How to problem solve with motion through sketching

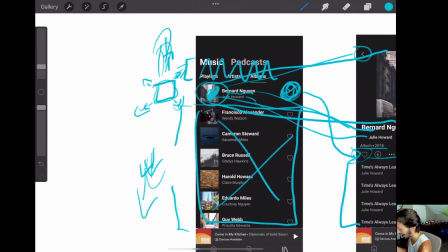And it would introduce some diagonal motion, which we don't really need in here.
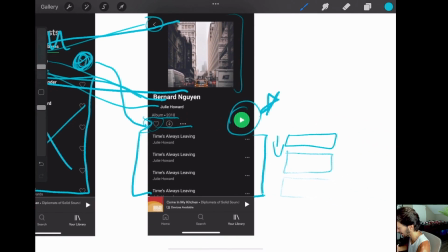And the heart button is not the next step for the user.
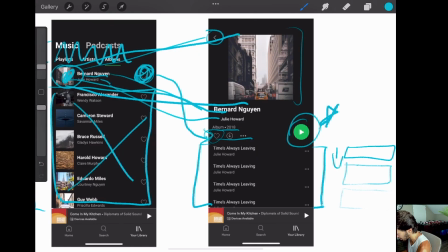And so we don't want to draw so much attention to it. because we have this natural downward motion, maybe we take this little heart thing and we start moving it down. And as it's moving down, it fades out. I'm just going to make a little annotation there.
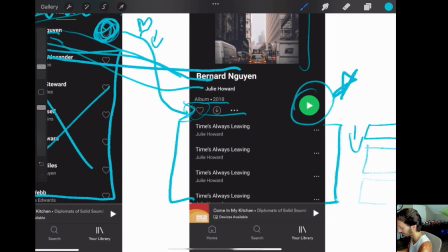And maybe as it fades out in state A and it has the same amount of motion and it fades in in state B right here. Since we have that motion, maybe we just duplicate that motion across all of these little icons that we have here.
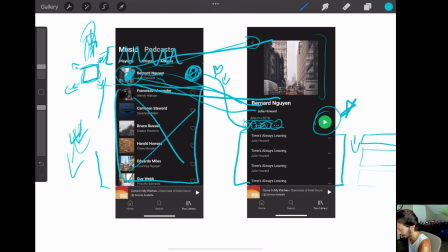So as you can tell right now, things are getting super messy and I'm drawing over old drawings and trying to emphasize things that have already emphasized and things are just getting harder and harder to understand. How do we really show this in a more logical, easy to follow way?
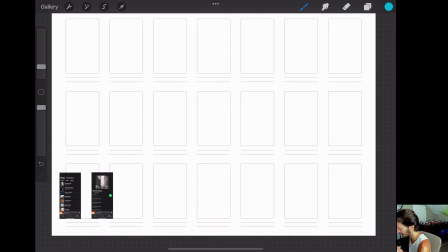So I have here just a very simple mobile storyboarding template and I'm going to use this to start actually frame by frame
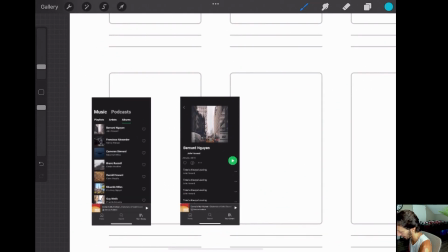storyboarding what is the motion going to be from going from state A to state B based off of some of those annotations that we created earlier.
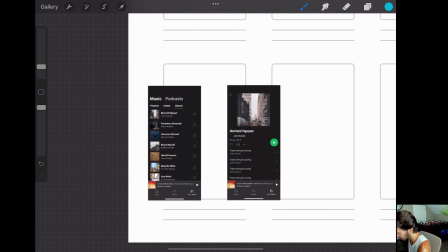So I'm going to focus first on the image that we have here where we're trying to scale it up.
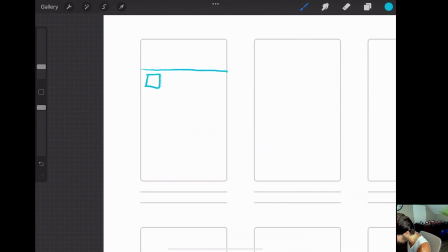We have it here on the left side and it's kind of this thing like that and we're just going to show hey this thing starts to
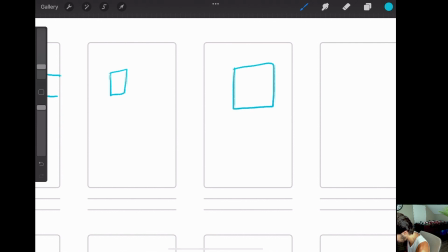get bigger and it starts moving to the center and it starts getting bigger and now this is maybe our like final frame right here.
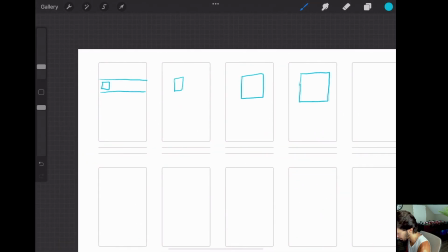Okay so over four frames we move it from this position all the way up here.
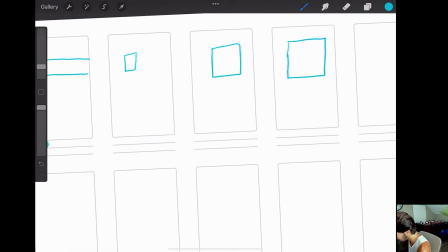There's space here to write if you want to be like hey this is state a and this is state b and we can say like
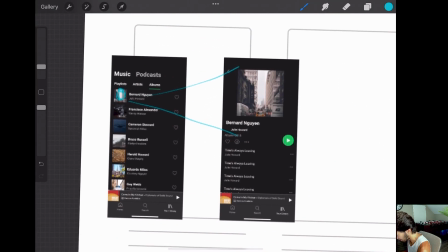it scales up so now let's take a look back and see what else we want to integrate so now we have maybe the text as well we have
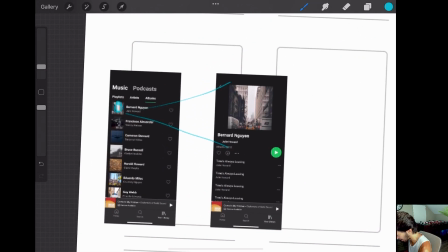the text here and how do we actually want to deal with that right like we annotated it we know that there's going to be a natural motion of being pushed upwards
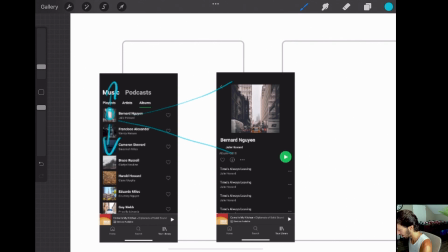and being pushed downwards and so how do we want that text to come in we could actually just take this and move it and scale it but that may be too much motion and it may be too distracting because it's not the focus of where we want our user looking next which
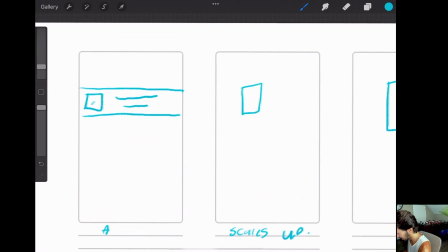is going to be this play button so maybe if we start looking at it and we say maybe actually that thing follows everything
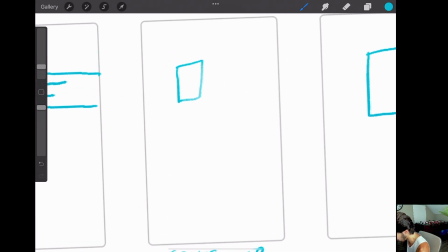else which is just going to be going down and fading out so let's show that here so we can show like maybe it moved down a little bit and maybe it's a little bit of the erased and it's starting to fade out really really strongly and then in here we can show hey
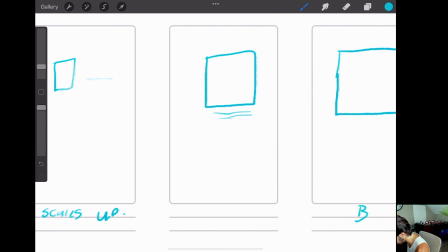maybe these two lines are right here maybe they're a little bunched up together because they're still going to be moving downwards and they're still super
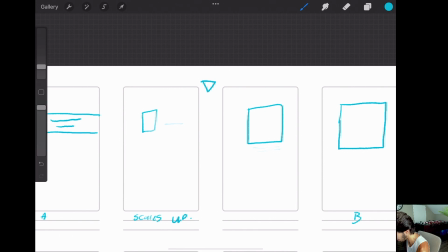fading so you can say that that at this point things are just gone this line here it doesn't exist in this kind of like in-between state here
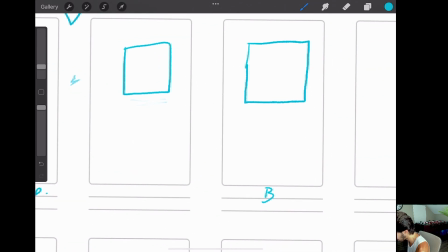but then on this third frame it starts to reappear a little bit and on this final state B frame we can see it is where it needs to be which is not there it's actually over here
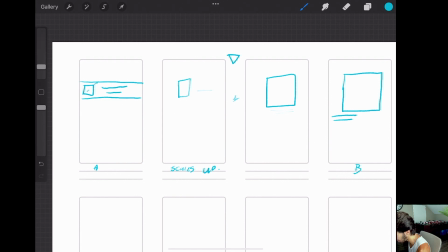so if we were to just animate that we can see this image is going to scale up this text is going to go down and it's going to fade out and then it's still going to be moving down while it fades in and let's go ahead and fix this as well and
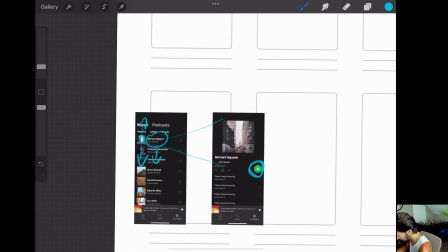sometimes it's helpful to put annotations right on your storyboard as well so let's go and see what else we have so we also have the heart and
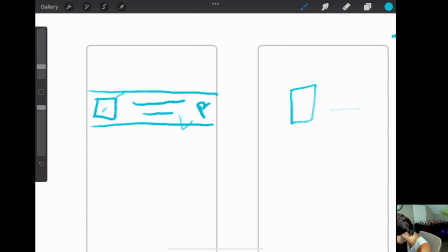we're going to say that that's probably going to follow the same pattern so we have the heart and that's also going to be a little bit
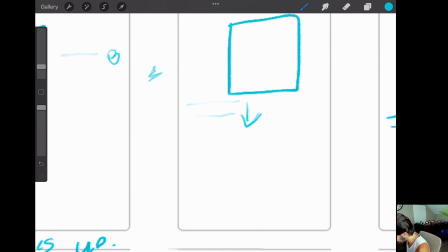faded out and it's going to be fading in right here and it will be fully there on the next frame as you can see these sketches
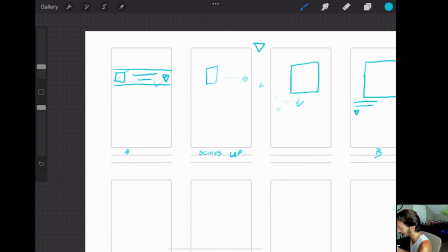are nothing fancy whatsoever purely the goal of this is to get my ideas down somewhere tangible so that i don't waste time in After Effects.
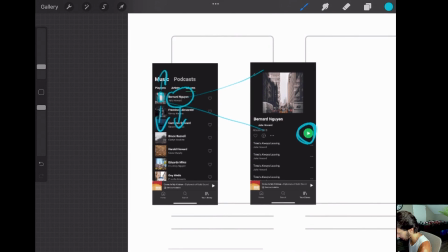All right, now let's try to see how are we gonna get all of this content off the screen.
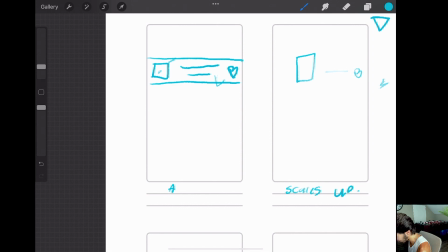So let's go back up here. And I think we're just gonna treat that the same way as well. So we're just gonna treat this just as like a big box. And we're just gonna say this stuff is gonna be moving down and fading out.
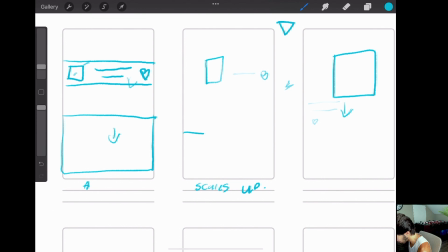And so we're gonna show that it's moving down